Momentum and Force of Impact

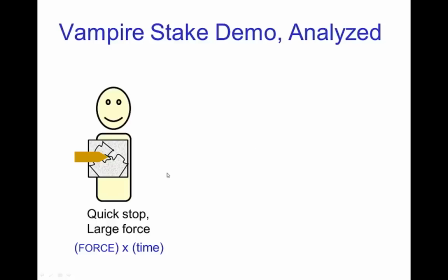[3:50]
So, in this demonstration when the ceramic tile is on my chest, the brass stake is stopped quickly which means the force that has to
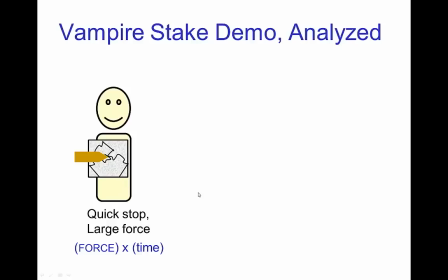[4:07]
stop it is large and so that large force of impact shatters the ceramic tile. On the other hand, when it is being hammered into my chest,
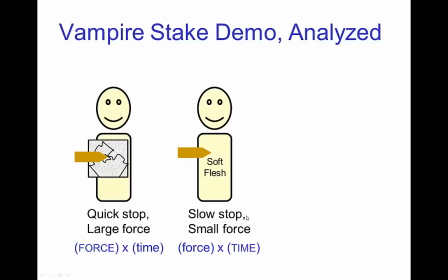[4:22]
it stops much more slowly and because it stops much more slowly, only a small force is required. In fact, most of that force is just from the friction of the stake sitting on the palm of my hand.
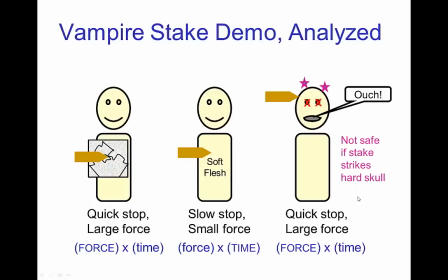[4:43]
And a way of doing this demonstration that would not be safe would be if instead of putting it on the soft part of my chest, I put it on my skull, then it would be like the ceramic tile.
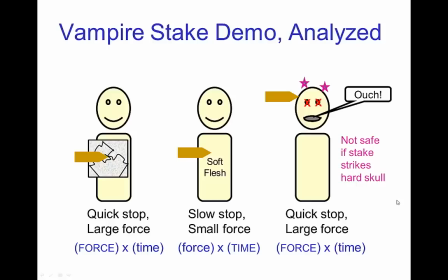[4:57]
The stake would have to stop quickly because it would be on the bone and then the force again would be- would be large.
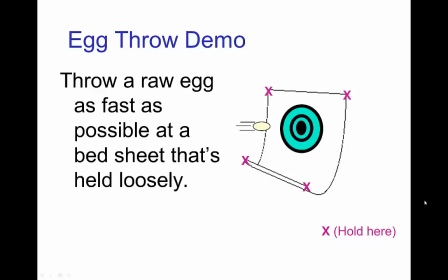[5:07]
Let's look at another demonstration that illustrates the connection between momentum and force of impact, especially the time of impact. So in this case, we're going to throw a raw egg as fast as possible at a loosely held bedsheet.
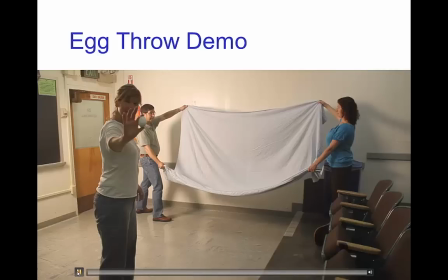[5:26]
So let's see this demonstration.
Two, one, action.
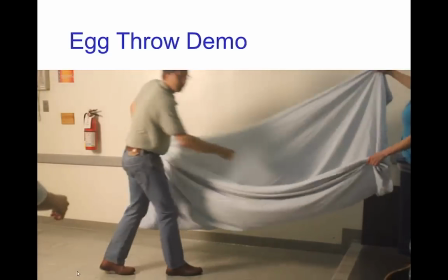[5:34] One last throw.
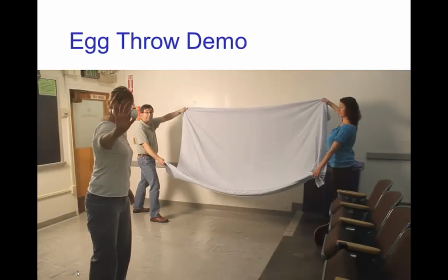[5:38] Three, two, one, action.
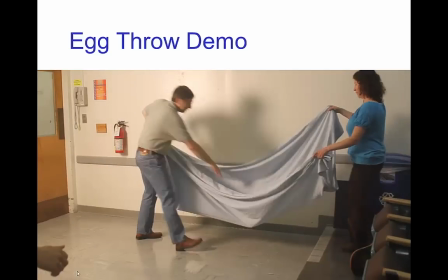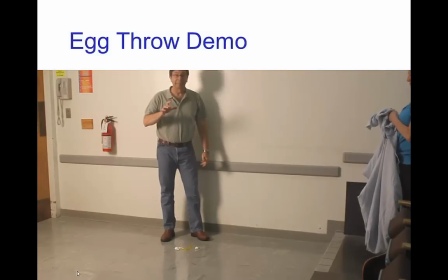[5:50] And you see that it's, it is a raw egg.
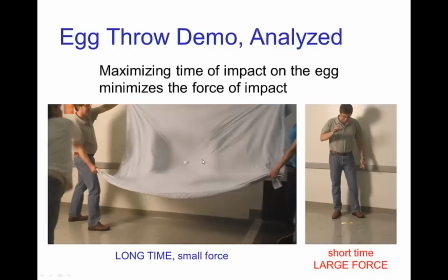[5:56]
So in this case when the egg is thrown at the sheet, it takes a longer time to bring the egg to stop. You go frame by frame, you see that it actually stops in a couple of frames.
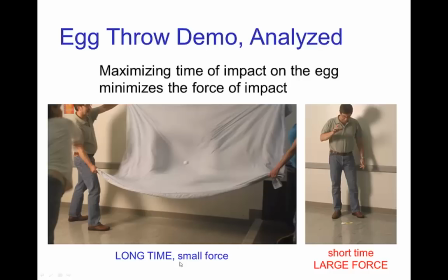[6:11]
So, because the time of impact is longer, the force of impact is smaller. On the other hand, when I finish by dropping the egg on the floor, of course it has to stop immediately, so the time of impact is very small.
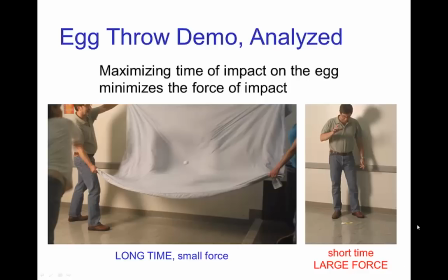[6:30]
So the force of impact is larger and that's enough to break the egg.
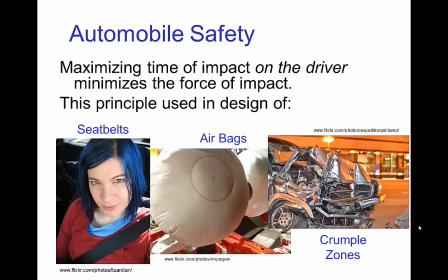[6:37]
This principle that maximizing the time of impact will minimize the force of impact is the idea behind seat belts, airbags,
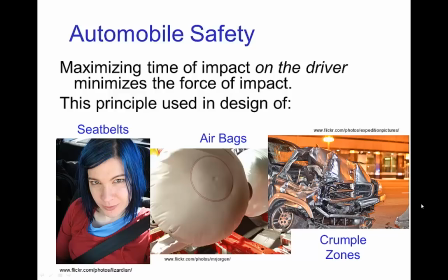[6:50]
crumple zones, so forth for automobile safety. Now, in animation,
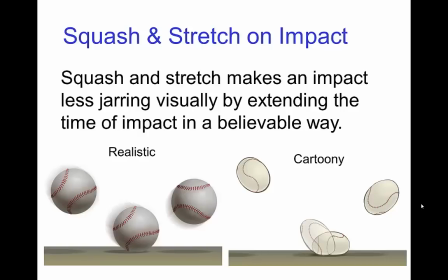[6:58]
squash and stretch is often used to make an impact less visually jarring by extending the time of impact in a believable way. That may be a cartoony extension by squash and stretch,
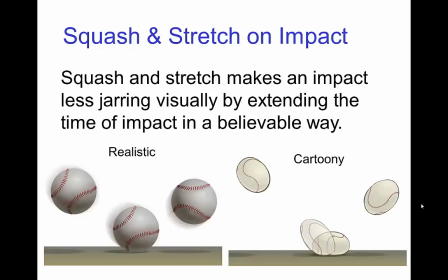[7:16]
but it still feels believable within the context of being cartoony. The more realistic impact say for baseball happens so suddenly that it can be somewhat
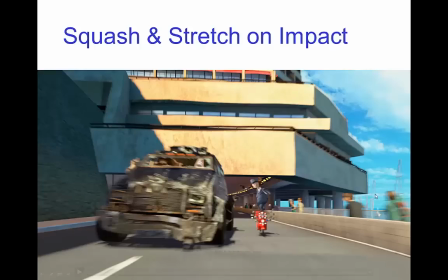[7:31]
jarring when you see it on screen. Here's an example from a character,
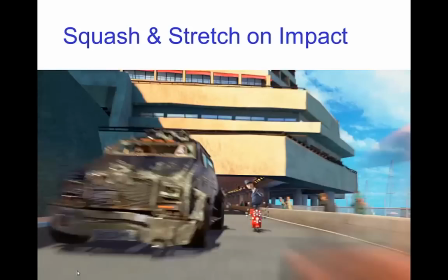[7:39]
you see Dubois here jumping and landing
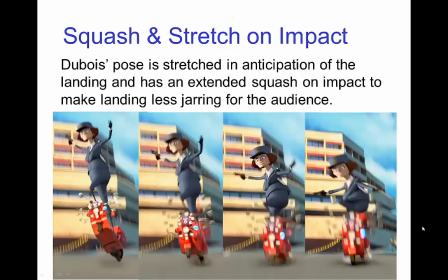[7:44]
and if we We examine the squash and stretch that she does on the landing.